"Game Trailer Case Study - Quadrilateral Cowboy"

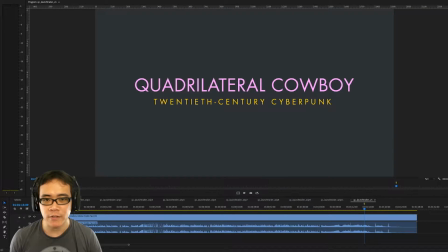(0:00)
Hi everyone, I'm Derek Lieu here, and I'm gonna do a little breakdown of one of my trailers, which is the Quadrilateral Cowboy trailer. Now, this trailer I actually made in collaboration with a whole bunch of people.
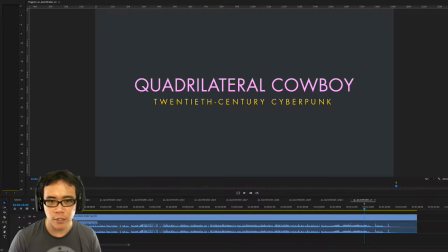(0:11)
The person who had the overall idea for the trailer was Jake Rodkin from Campo Santo, and the writer was Chris Remo, also from Campo Santo, and the voice actress was Erin Yvette, who did an amazing job doing the reporter voice in this trailer.
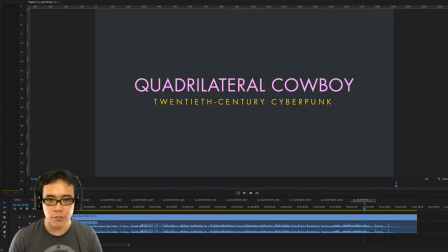(0:27)
First, let's just walk through the trailer, and I'll talk about some of the decisions that I made and why shots are in what order and why I chose different shots. And then I'm going to go back into my project and just walk you through everything from the first sequence to the last one, roughly.
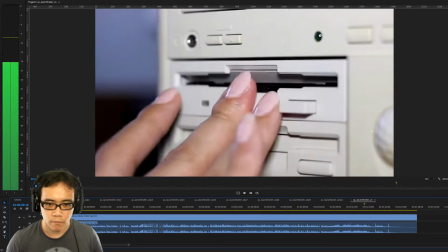(0:43)
Okay, let's dive in.
You probably think of your personal computer as a tool for work.
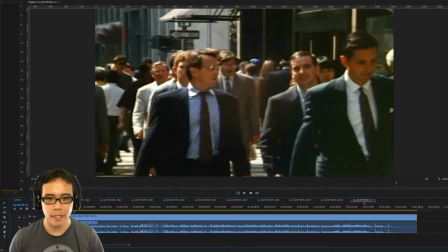(0:50)
So the beginning here, it's made to look like a news report from maybe the 80s or the 90s, and we wanted to frame it in that way that happens so often on especially local news, where they're reporting on something that is actually pretty widespread,
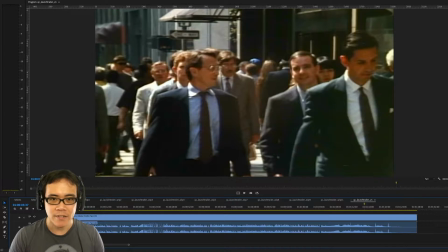(1:06)
but they talk about it in this way that it's like, have you heard about this new thing called the internet?
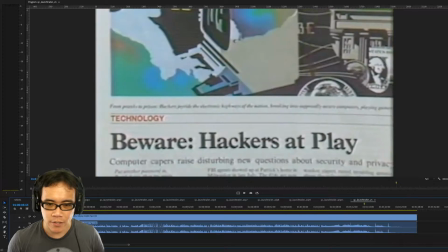(1:12)
And here they're talking about hackers and just how they can hack into your system.
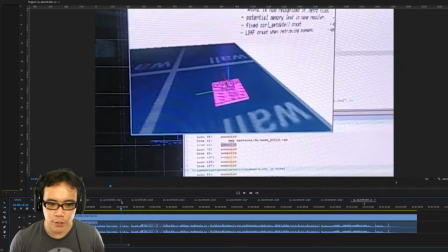(1:20)
And we have all this stock footage. And we mixed in a little bit of footage from the game development stream, I think.
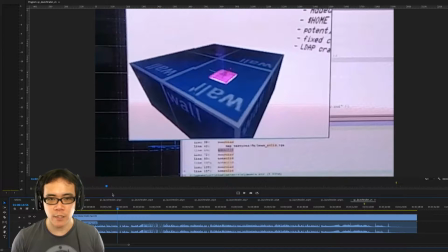(1:27)
But this is all meant to just set up the world, because the game has this sort of futuristic but also retro aesthetic to it, because it has this like really chunky keyboard. But there are also devices in the game which just do not exist or could not exist.
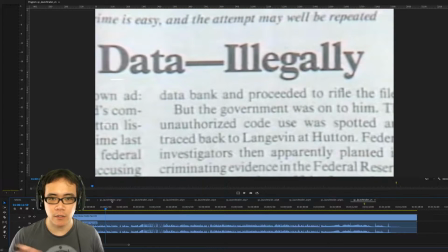(1:45)
So it's really just to set the scene. And this was basically the whole premise that Jake had created for this trailer, I think at least a year before we worked on this. It was just this idea that was brewing in his head. Pretty much the whole concept of his goes through this section here.
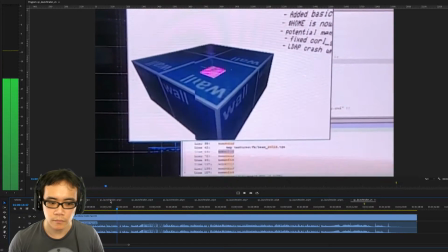(2:05) And their next target could be the nation's capital or your very own living room.
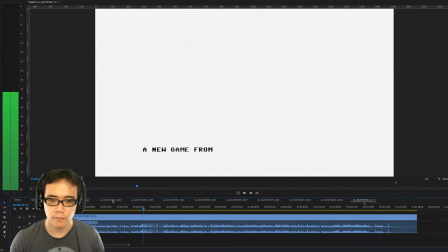Okay, so then this section here, all up with these credits, this was all done by Jake,
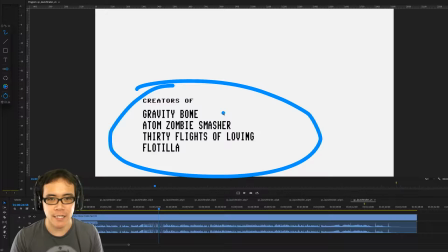(2:24)
and then he gave this to me and pretty much said, do the rest. But he had the concept done, and I had to do the gameplay. But I really like this intro. It's really nicely written because it sets up, like I said, the time period,
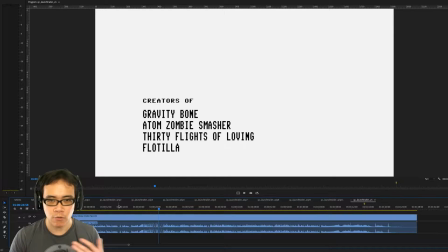(2:43)
but it also sets up the premise of hackers getting into your stuff, because that's the whole idea behind Quadrilateral Cowboy. It's about these hackers who are planning these heists using their kind of virtual reality setup.
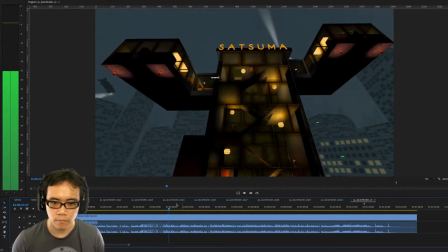(2:57) It's a far cry from the days of file cabinets and phone books.
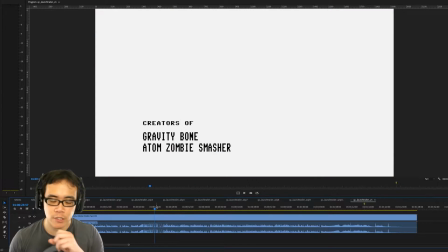(3:01)
One thing that didn't exist until much later in the project was actually this voiceover.
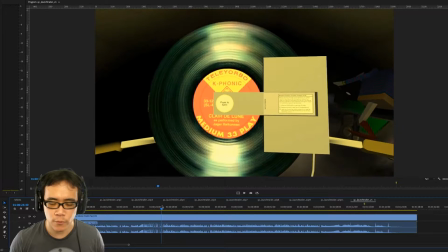(3:07)
I was working through most of this project without this particular voiceover.
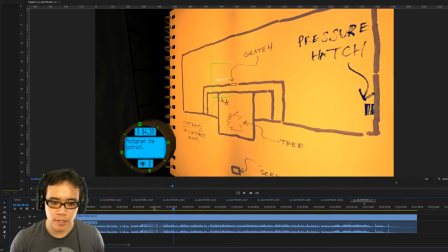(3:12)
So what I worked on a lot was just the images and the ideas in the game to kind of set up things in a sort of chronological order, almost like a video tutorial. But the thing that the voiceover let me do was match up visuals to the dialogue.
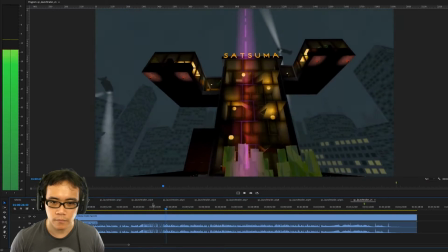(3:29) So for example, it's a far cry from the days of file cabinets and phone books.
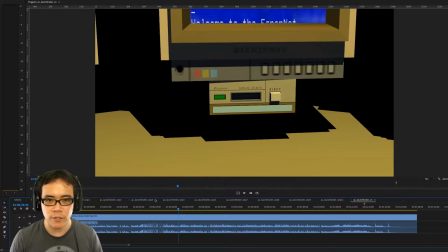(3:35)
You know, she mentions file cabinets and phone books, so I just show a book on screen at the time.
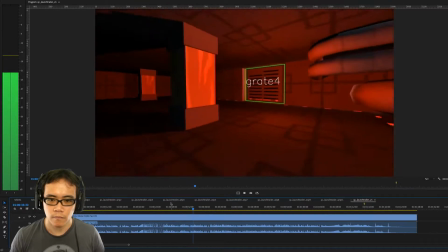(3:41) Computers make our lives more convenient, but experts warn that convenience comes at a steep price.
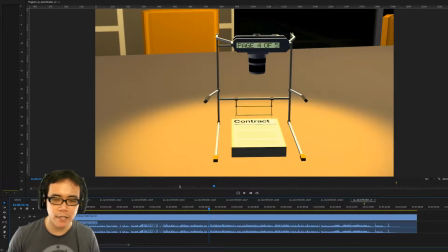(3:48)
And so there's a lot of kind of back and forth between the narration and the visuals.